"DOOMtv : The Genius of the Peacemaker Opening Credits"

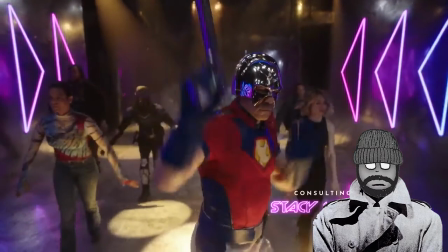(8:05)
As the collective advances Busby Berkeley style towards the camera, everyone sans Peacemaker gives the audience the middle finger salute,
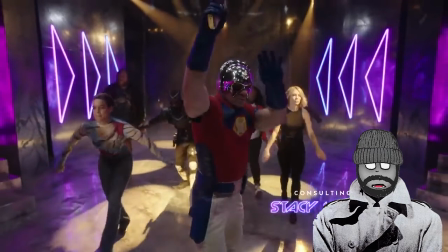(8:14)
with Kia being displayed prominently front and center during this moment, likely due to the damage that Argus has done to her relationship with Adebayo.
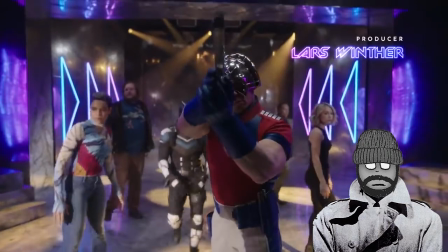(8:23)
As the first major sequence of the opening credits comes to a close, Peacemaker aims his gun a point blink at the camera and fires.
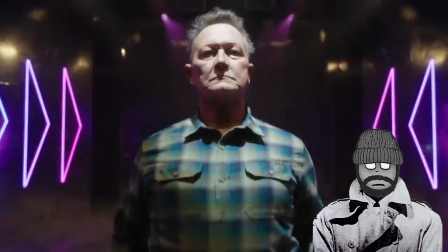(8:31)
The scene goes white before quickly fading to Augie Smith, father of Peacemaker, replacing him positionally.
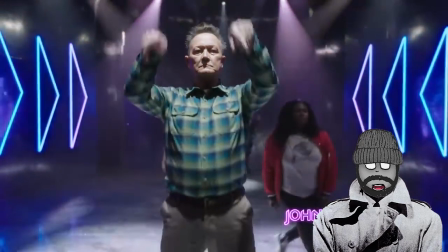(8:39)
While staring blankly and coldly dead into the camera, Augie does a dive in motion,
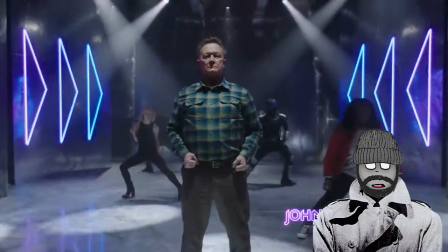(8:44)
placing his hands waist high before turning both palms up and, once again, displaying a bit more hip thrust than the viewer is likely comfortable with.
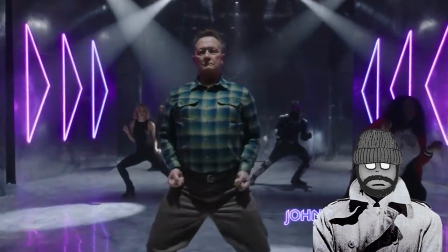(8:54)
This gesture not only comes off as a general statement of defiance, but as we learn more about Augie's past as the White Dragon.
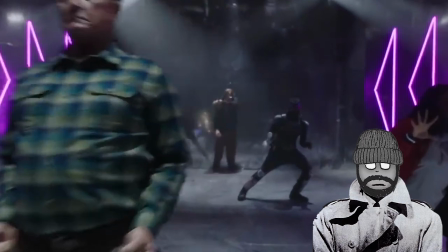(9:02)
It comes off as a general F.U. to the world at large, not just those within the world of Peacemaker.
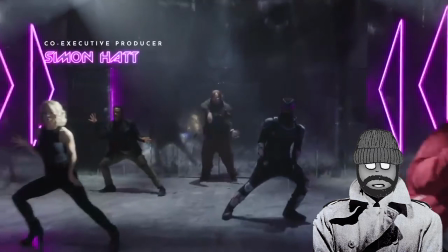(9:08)
As Augie performs this signature move, the camera zooms by,
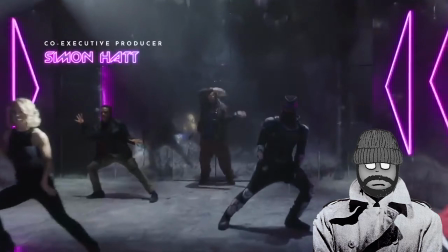(9:13)
revealing the core members of the Argus team and Vigilante standing just behind them,
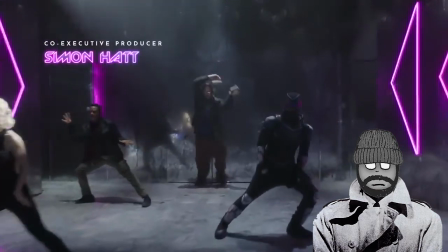(9:18)
though once again, Mern is largely obstructed from view.
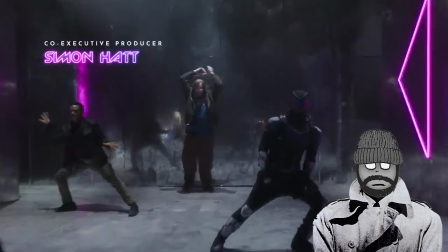(9:22)
Harcourt, Adebayo, Vigilante, and Mern give some textbook jazz hands and spirit fingers,
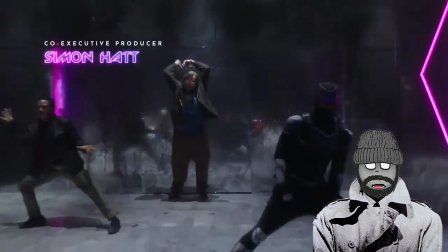(9:29)
and indicated their collective participation in the wrongful imprisonment and antagonization of Auggie as the camera zooms by.
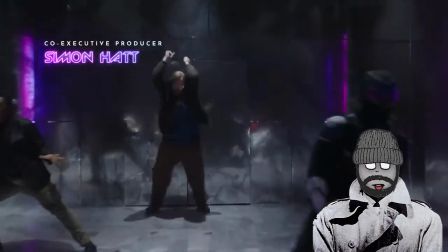(9:37)
As amazing as Auggie's move was, it is immediately usurped by Economos,
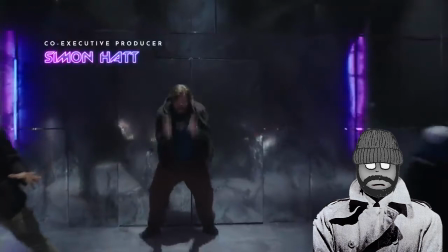(9:43)
whose flailing and violent slam of an invisible figure mirrors his glow up from Keyboard Warrior to forced to be reckoned with throughout the course of the series.
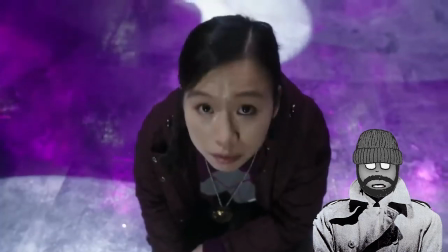(9:53)
The third sequence focuses mainly on the satellite supporting characters found in Peacemaker.
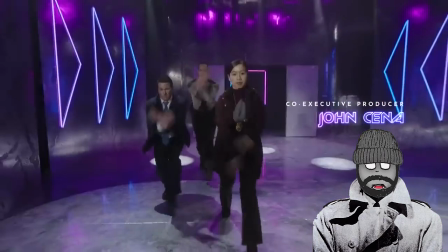(9:58)
This sequence is set off by Detective Song, who along with their partner Detective Fitzgibbon and a local police officer do a brief but
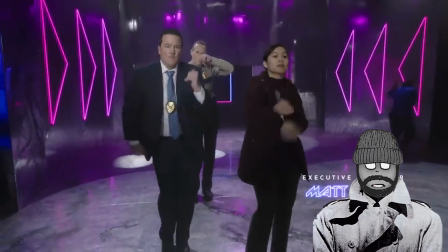(10:06)
expressive dance symbolizing their being caught up in the bigger picture of the Argus Black Ops mission.
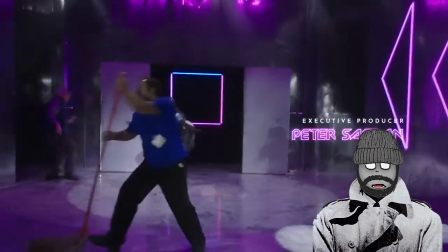(10:13)
This is followed in rapid succession by a graceful move from Jameel, a hospital janitor with a degree from MIT,
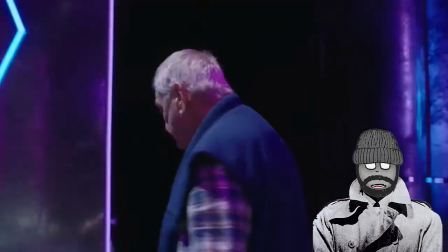(10:20)
a barrel roll from Vigilante, and a quick little jig of delight from Augie's annoying and nosy neighbor.
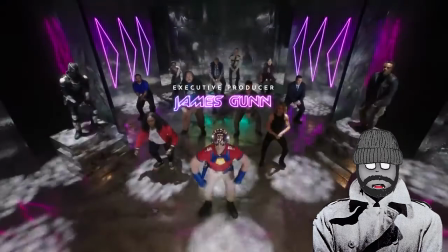(10:27)
The final sequence finds all of the aforementioned characters arranged around Peacemaker, mirroring his continually ridiculous dance moves.
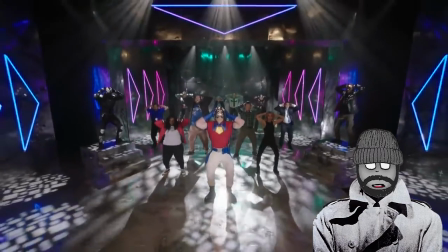(10:35)
As the camera pans to eye level,
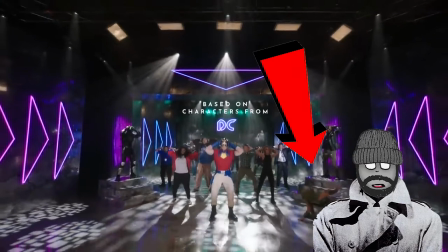(10:37)
keen viewers will notice Judo Master emerging from a stage-right trap door before a cut puts Peacemaker and Judo Master on the frame together.
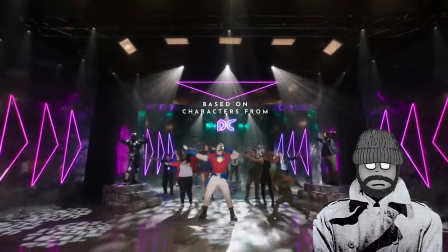(10:45)
Much like their numerous tussles mid-season,
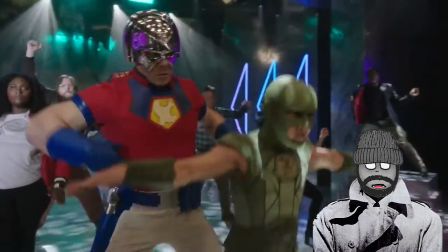(10:48)
Peacemaker's strength plays against Judo Master's natural grace, eventually leading to Peacemaker posing triumphantly with Judo Master on his shoulders.
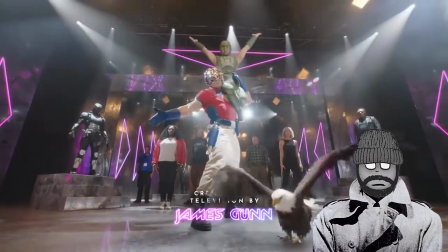(10:57)
Just as the song wraps up with his signature throw-your-dog-the-invisible-bone statement,
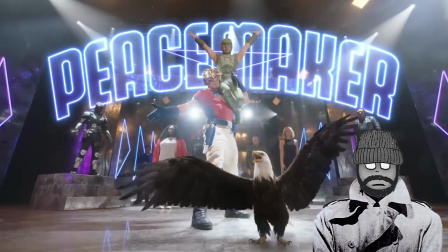(11:03)
Peacemaker's sidekick eagerly swoops into the frame, just under the elaborate Peacemaker title. He lands front and center on the stage, raises his wings triumphantly, and screeches. signaling the opening's end. With such a rich opening disguised as a comical and farcical throwaway sequence, not to mention the jarring way it erupts into Act 1 of each episode, I found myself immediately sold and ready to tune in weekly to Peacemaker. With only three episodes left to tie up an alien invasion with potential worldwide implications, not to mention the handful of side issues that have arisen in the midst of artists poorly keeping their eyes on the prize, I look forward to seeing just how much things will spiral out of control. With each passing episode, it feels like I gained a bit more insight into the choices made for the opening sequence, which leads me to hope that at the conclusion of episode eight, I will see the opening in a completely different light than I did the first time I had the pleasure of it blowing my mind. One of the fun things that you'll see as you watch the episodes of the series is it plays a different role in every episode.